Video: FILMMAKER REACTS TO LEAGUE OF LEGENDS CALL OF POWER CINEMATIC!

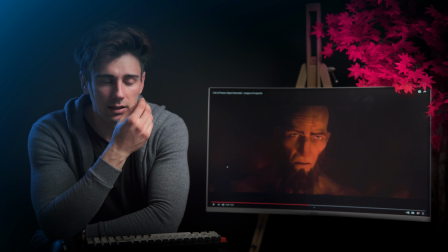[19:55]
That's the thing with like acting on film, is that every micro expression the camera captures basically. So the thing about like acting, when you act for theater, is like so exaggerated, which I never personally, it wasn't my thing. Like I think theater is an amazing form of art, but it was not my thing.
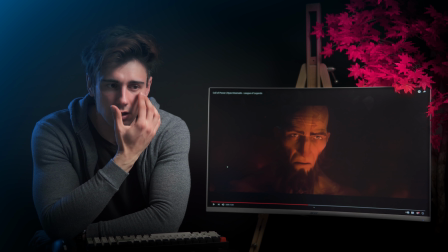[20:14]
But when it comes to film, every little subtlety in the eyes, man, and the face, real.
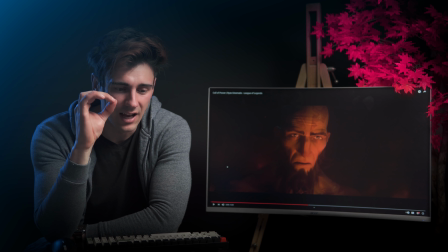[20:20]
And I think best actors, they really have that subtlety of expression down so well. And that's what makes it realistic, because someone tells me, get angry, oh, okay, I'm angry now, or like, I'm so sad. It has such a huge range, but the subtlety really sells it off.
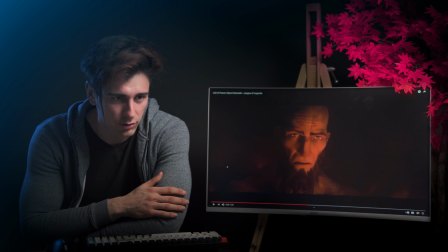[20:38]
And of course, you know, when they create these things, they do actually have an actor with the dots and everything and the tracking to like animate him in. It's really cool.
So I vowed. Never again.
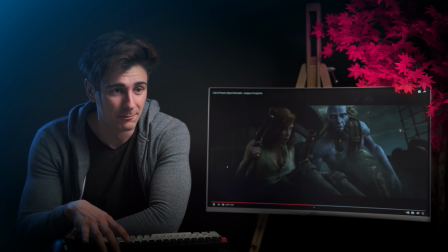[20:52] Again.
I really like this, man.
Never.
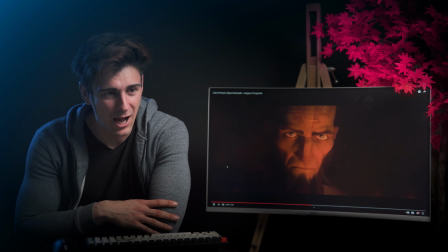[20:57]
How cool.
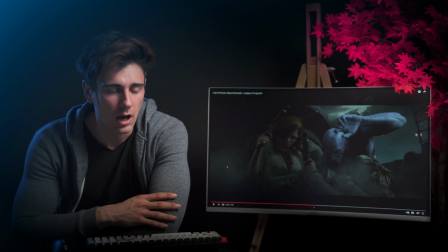[21:02]
Do you guys see, like when you have action, how more quickly the camera moves?
Let's do this.
Another cool transition using the explosion and the debris and the smoke to transition to the next scene.
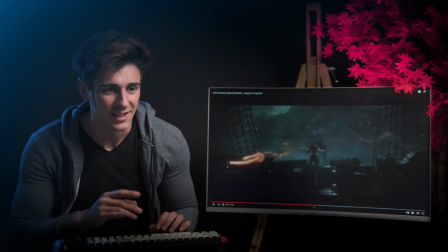[21:18]
I love this, man. How cool are those shots? Like they just twist and towards
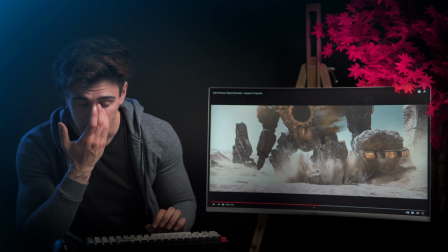[21:26]
that thing is huge, man. It reminds me like Colossus, you know the game, Shadow of the Colossus.
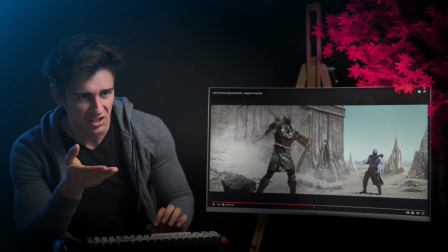[21:35]
So many new characters, man, in this one. I don't know who this guy is. I don't know what the next chick is with the cool stuff.
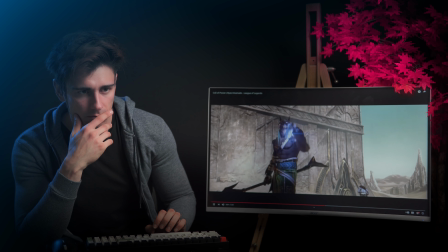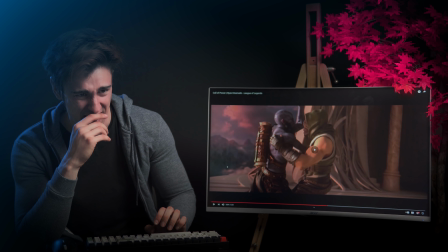[21:47]
Ooh, like they are getting him, man. Ooh.
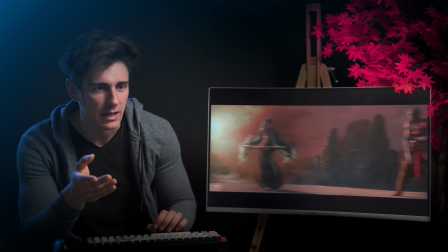[21:52]
Where's that? How sick, man. I can see it being used in the game and like having to freeze.
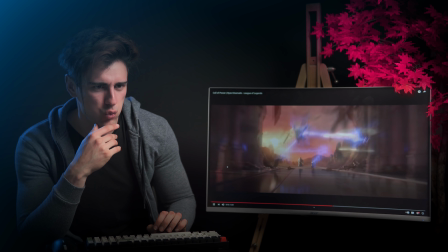[21:59]
Ah, nice. That was some like pa pa pa pa.
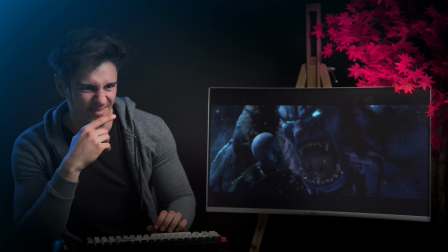Few can resist Aggressive. the call of power.
I get it, man. That is really cool.
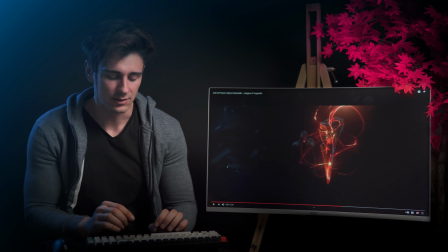[22:15]
So now we cut to the initial scene, and I like this. So in the first opening scene, right?
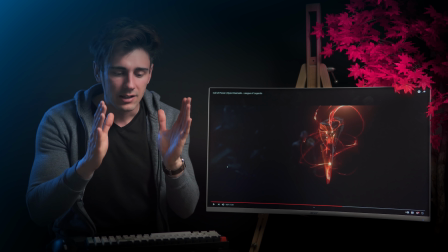[22:20]
You had the crystal and you had the shard, and it was just that on focus, nothing else, center of the frame.
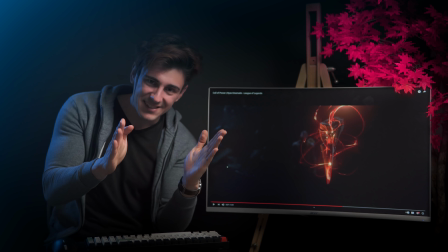[22:27]
And now this using the exact same shot, but they do this cool parallax thing to reveal a character or an element in the scene.
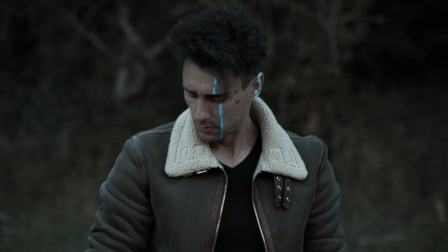[22:35]
I did the same thing with Paragon Reloaded, where you had my character kind of like looking through and getting like an alarm thing that something is off,
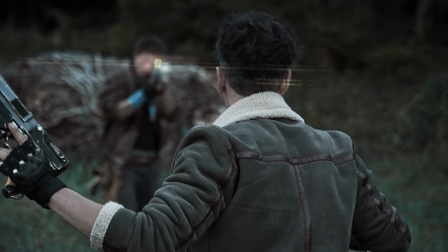[22:42]
and then on the same shot, I would twist, and then it would reveal kind of like another character.
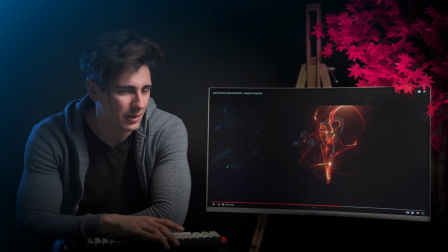[22:48]
I really like this. This is a way slower version, but the intent is the same. It's really cool.
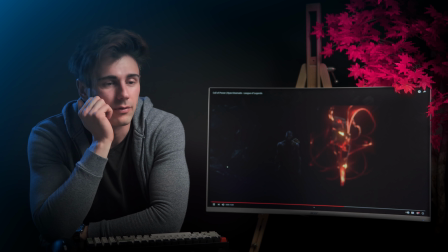[22:54]
Playing a focus as well.
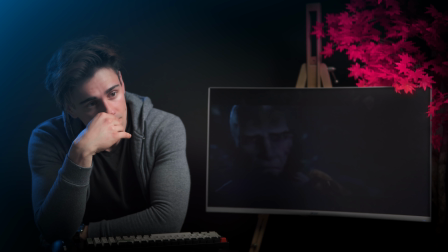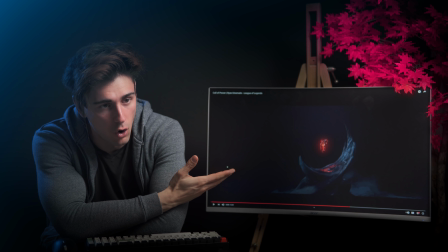[23:02]
Oh man, this is so amazing. I have such respect for artists, man.
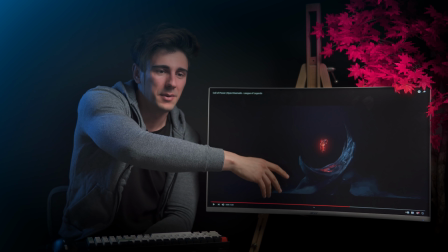[23:09]
Like, look at this scene, guys. This is gorgeous, man. Like the way the framing is, the colors, that you have this very dark blue hue,
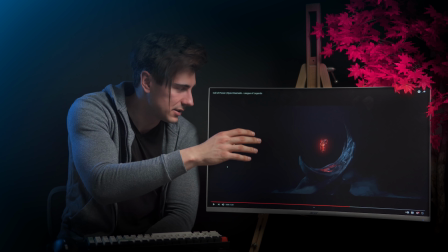[23:16]
and then this thing just illuminates that crimson red, and you have the reflection and just the whole thing,
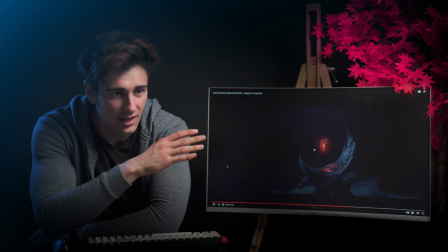[23:22]
and the mist and the fog. It's just insane, man. So sick.
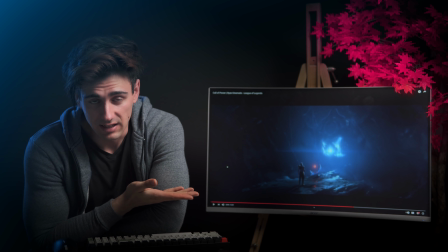[23:30]
See, I would say this thing is a guardian, so that he doesn't let someone take this. And I think that because the color is blue, and blue, I would think that it's some form of like protective element to protect the shard from being taken.
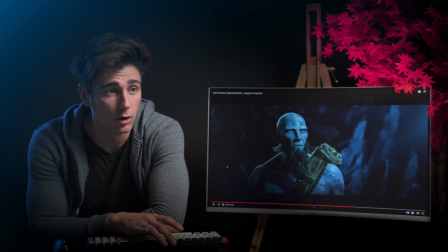[23:50]
Versus if it was red or something else, be like, oh, you're the bad guy, okay, cool, kill him.
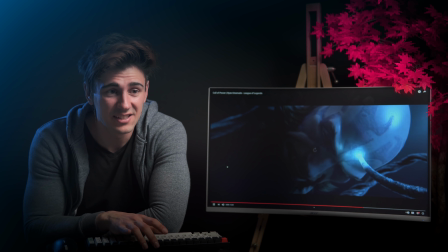[23:55]
So I think, oh my god, this is the story of how he got it.